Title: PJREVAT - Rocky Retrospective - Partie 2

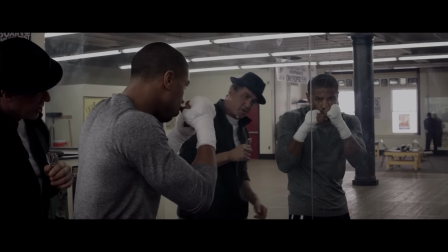2243s
Justement, il a appris de ses erreurs et peut mieux gérer son poulain, comme l'a fait Mickey avec lui.
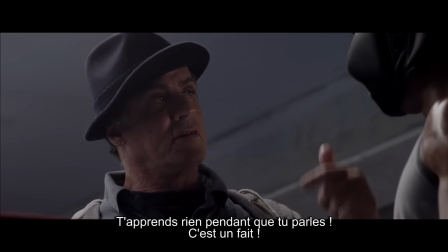Oh mon dieu, si les sections commentaire d'internet pouvaient la noter celle-là et l'affiché au-dessus de leur clavier.
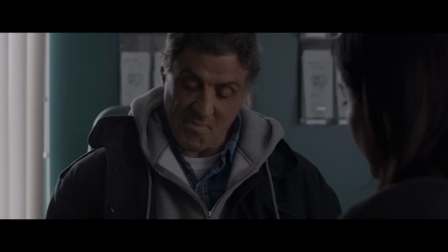2259s
Mais s'il faut jouer au jeu des prophéties, je dirais que c'est la dernière fois que l'on voit Stallone jouer le personnage.
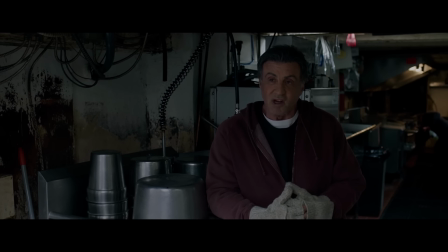2264s
Il n'y a plus rien pour lui à accomplir, maintenant qu'il a passé le flambeau et déjà prouvé qu'il valait quelque chose même âgé, à part mourir.
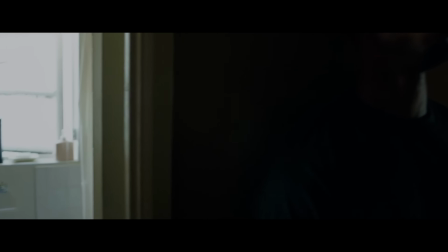2270s
Peut-être entre deux films, ou comme événement dramatique marquant pour Adonis dans Creed II. Sinon, il risque de finir par faire figurant dans sa propre saga.
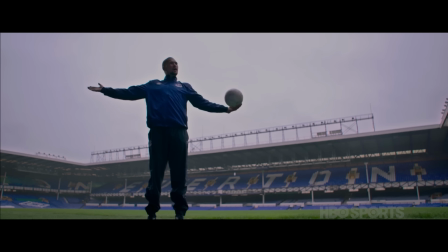2277s
L'adversaire est assez proche d'un Creed, boxeur célèbre qui n'a rien à prouver, mais un peu trop flamboyant et agressif.
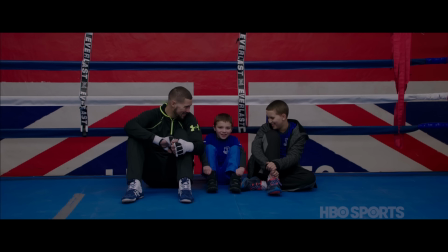2283s
Il n'est cependant pas vu non plus comme un méchant.
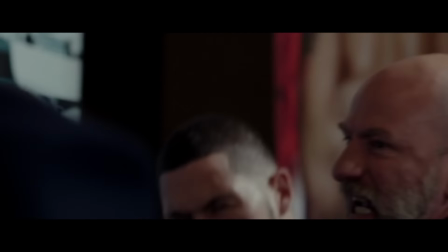2285s
Si Koogler reprend les conférences de presse agitées des films où l'adversaire tête un ennemi, les 4 et 5, et iconise Conlan de la même façon que Drago, il le traite comme un simple opposant,
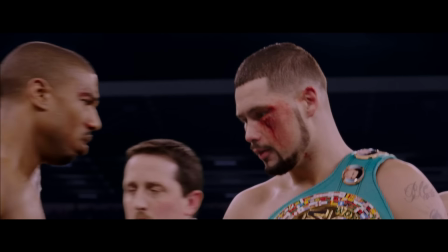2293s
pas un antagoniste, et un respect se développe entre les deux boxeurs.
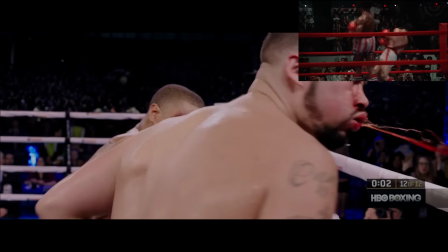2297s
Comme Apollo Creed, il n'a jamais été mis au tapis et n'a jamais perdu, mais Koogler aura l'excellente idée d'inverser les rôles pendant le combat.
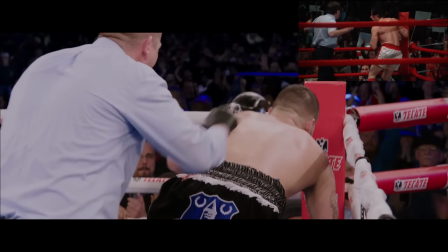2303s
Les matchs sont une preuve de son assimilation du style de la saga avec le sien.
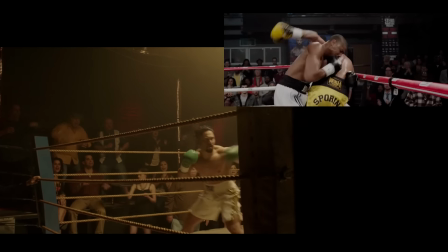2307s
Les deux premiers sont entièrement filmés en plan-séquence au coeur du ring et de l'action, avec une caméra qui suit les personnages dans tous leurs mouvements.
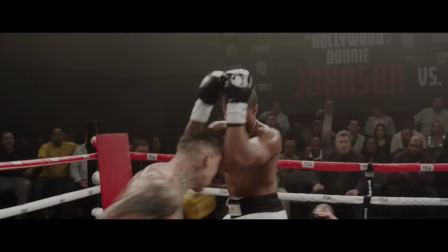2314s
Un travail de réalisme traditionnel dans la saga, mais auquel Koogler ajoute sa touche avec ce traitement en temps réel du match, ou bien des instants qui les précèdent pour nous aider à nous projeter dans la tête d'Adonis,
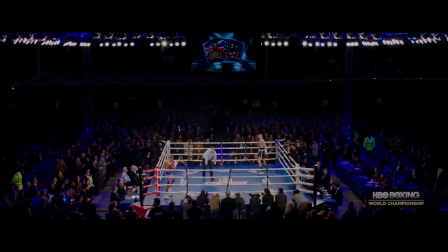2323s
nous faire partager son stress et son anticipation. Pendant le combat final, il ajoute des plans traditionnels de retransmission de boxe et l'habillage de HBO,
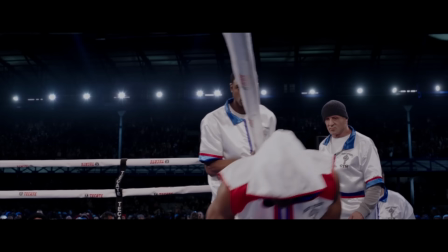2330s
mais fait aussi usage pour la première fois d'un public numérique, les images de synthèse étant utilisées pour ajouter tout ce qui lui fait faire plus que les anciens films mais coûte donc trop cher à
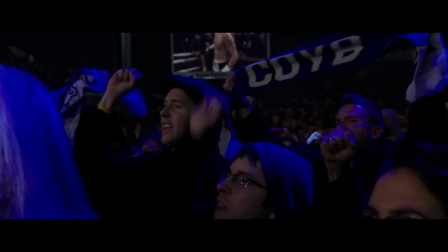2337s
tourner en vrai, même s'il y a toujours une couche de vrais spectateurs dans les images.
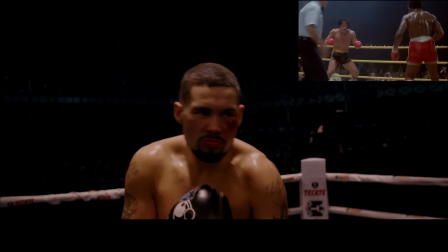2340s
Il va même aller jusqu'à changer symboliquement la lumière du film pour qu'elle reproduise l'éclairage du ring dans Rocky II, et permettre de retrouver les plans traditionnels des premiers combats de la saga.
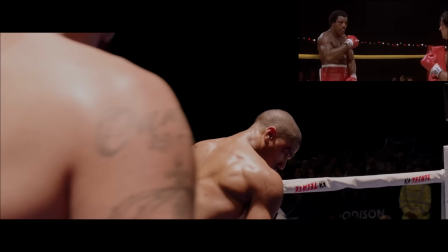2348s
Les boxeurs isolés sur fond noir, sans public visible, juste les adversaires totalement absorbés par leur combat.
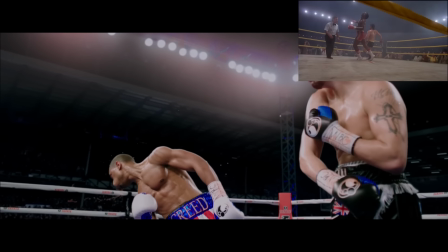2354s
Mais là aussi il se démarque en renversant la direction dans laquelle la caméra cadre Creed chutant au ralenti, par rapport à la chute de Rocky contre Creed.
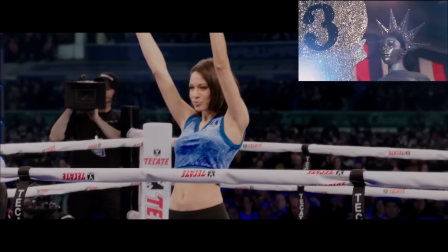2361s
Il marque un énorme respect pour la SEGA, multipliant les références, comme lorsqu'il fait démarrer son training montage dans la même rue que dans le premier Rocky où montre les tortues,
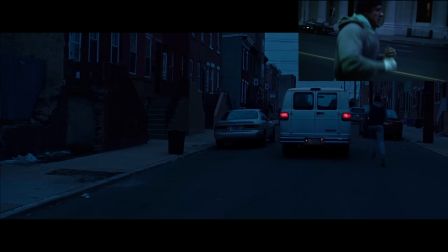2368s
voire les références pour les purs fans en faisant courir Adonis derrière la camionnette de Rocky, comme Stallone courait derrière la camionnette d'Avilsen.
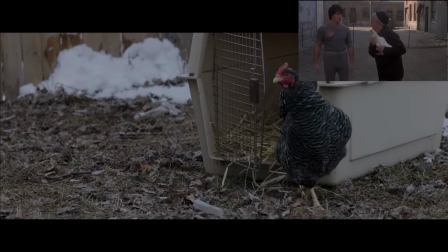2374s
Il fait revenir la poule de Rocky II, répond au secret du combat privé de Rocky III,
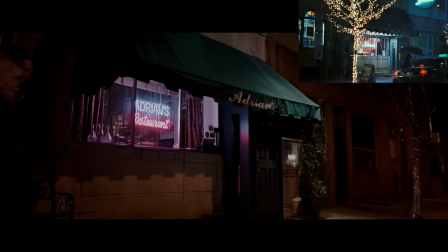2377s
joue sur les événements de Rocky V avec Tommy et Adonis, et évoque le restaurant, le cimetière d'Adrienne et le fils de Rocky Balboa. Là vous allez me dire, ouais, dans la gueule de cette merde de Rocky IV, il lui fait pas référence ! A quoi je vous répondrais, dans quel opus de la saga est ce que Creed meurt ? Vous le savez, mais ça vous fait chier de le dire, Rocky IV, c'est pour moi, c'est cadeau, ça fait plaisir.
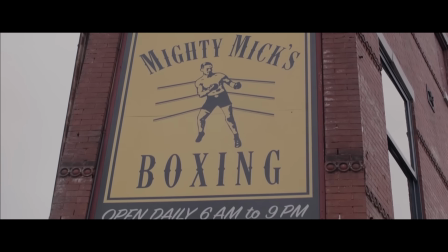2400s
Tout comme le gymnase de Mickey a été remis à neuf, Kugler apporte sa patte sur des éléments traditionnels de la saga. Il tranche avec l'appréhension habituelle du titre, mais reste dans l'idée tout de même.
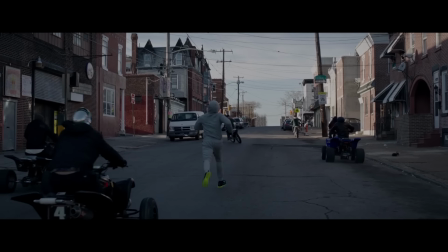2408s
La bande-son propose plusieurs modernisations des thèmes musicaux récurrents, dont le thème du training montage, qui est une réinterprétation totale de Gunna Fly Now, et qui mélange de l'orchestral et des sons hip-hop,
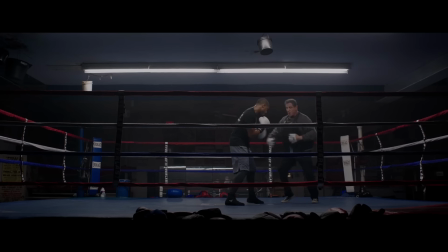2416s
rap et électro. Comme avant, il propose plusieurs séquences d'entraînement.
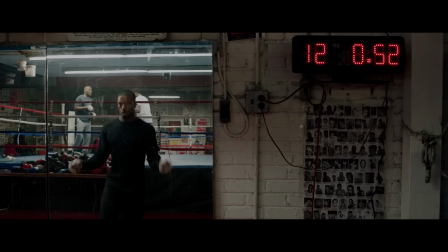2420s
Il est amusant de voir d'ailleurs que, sachant qu'il est attendu au tournant du training montage iconique de la Saga, il fait exprès de faire des faux départs, comme pour jouer avec le fan qui l'attend, et se demande si cette fois ce sera la bonne. Le thème de Rocky et celui du combat de Rocky II sont aussi réutilisés dans le combat final.
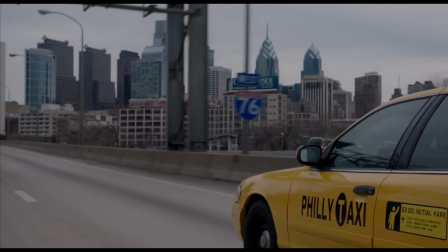2435s
Il passe le ratio de 20.85 au 2.35 Cinemascope,
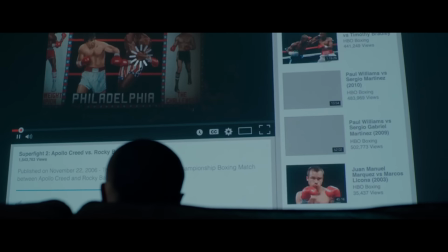2438s
fait passer la Saga à la génération internet avec les vidéos de Youtube ou de la télévision, les portables qui illuminent le stade et les synthés qui présentent les statistiques des boxeurs à l'écran,
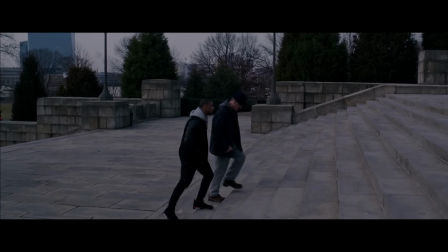2445s
appliquent la Steadicam à plusieurs reprises, notamment pour évoquer à la fin la scène des marches du musée, qui l'amène à filmer cette fameuse statue de William Penn que vous devez me prendre pour intérêt de suivre à ce point,
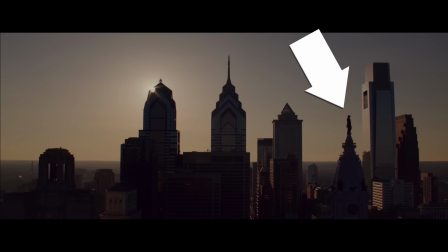2452s
mais non seulement coulir la film deux fois, juste avant qu'on annonce l'annulation du combat de Conlon qui va donner sa chance à Creed, et juste avant le training montage, mais en plus,
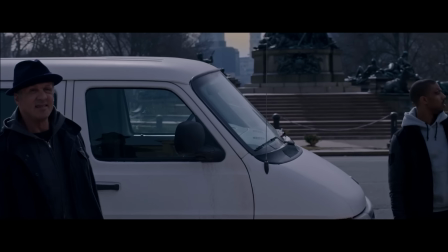2459s
après avoir décortiqué toute la saga pour prendre mes notes, je me suis rendu compte en revising dans Creed pour analyser que tout à la fin, Rocky dit ça !
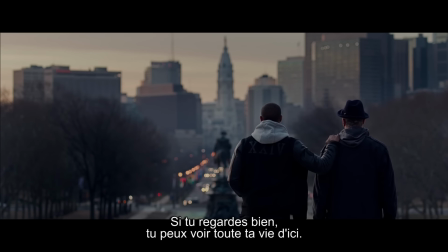2465s Vous savez, si vous regardez assez fort, vous pouvez voir votre vie toute de suite.
YES ! Donc Ryan Kogler a récupéré et intégré à son domaine le cinéma, les leçons sur la vie que Rocky lui a fait à travers la boxe, et Stallone a rencontré le succès et a inspiré une nouvelle génération avec son combat. Défiant toutes les règles, la saga Rocky perdure et s'adapte, ses plus anciens enseignements étant toujours valables dans le monde d'aujourd'hui, et déterminés dans chacun de ses aspects, aussi bien à s'inspirer du réel qu'à inspirer le réel. Si ça c'est pas une des plus belles histoires du cinéma, je sais pas ce qu'il vous faut.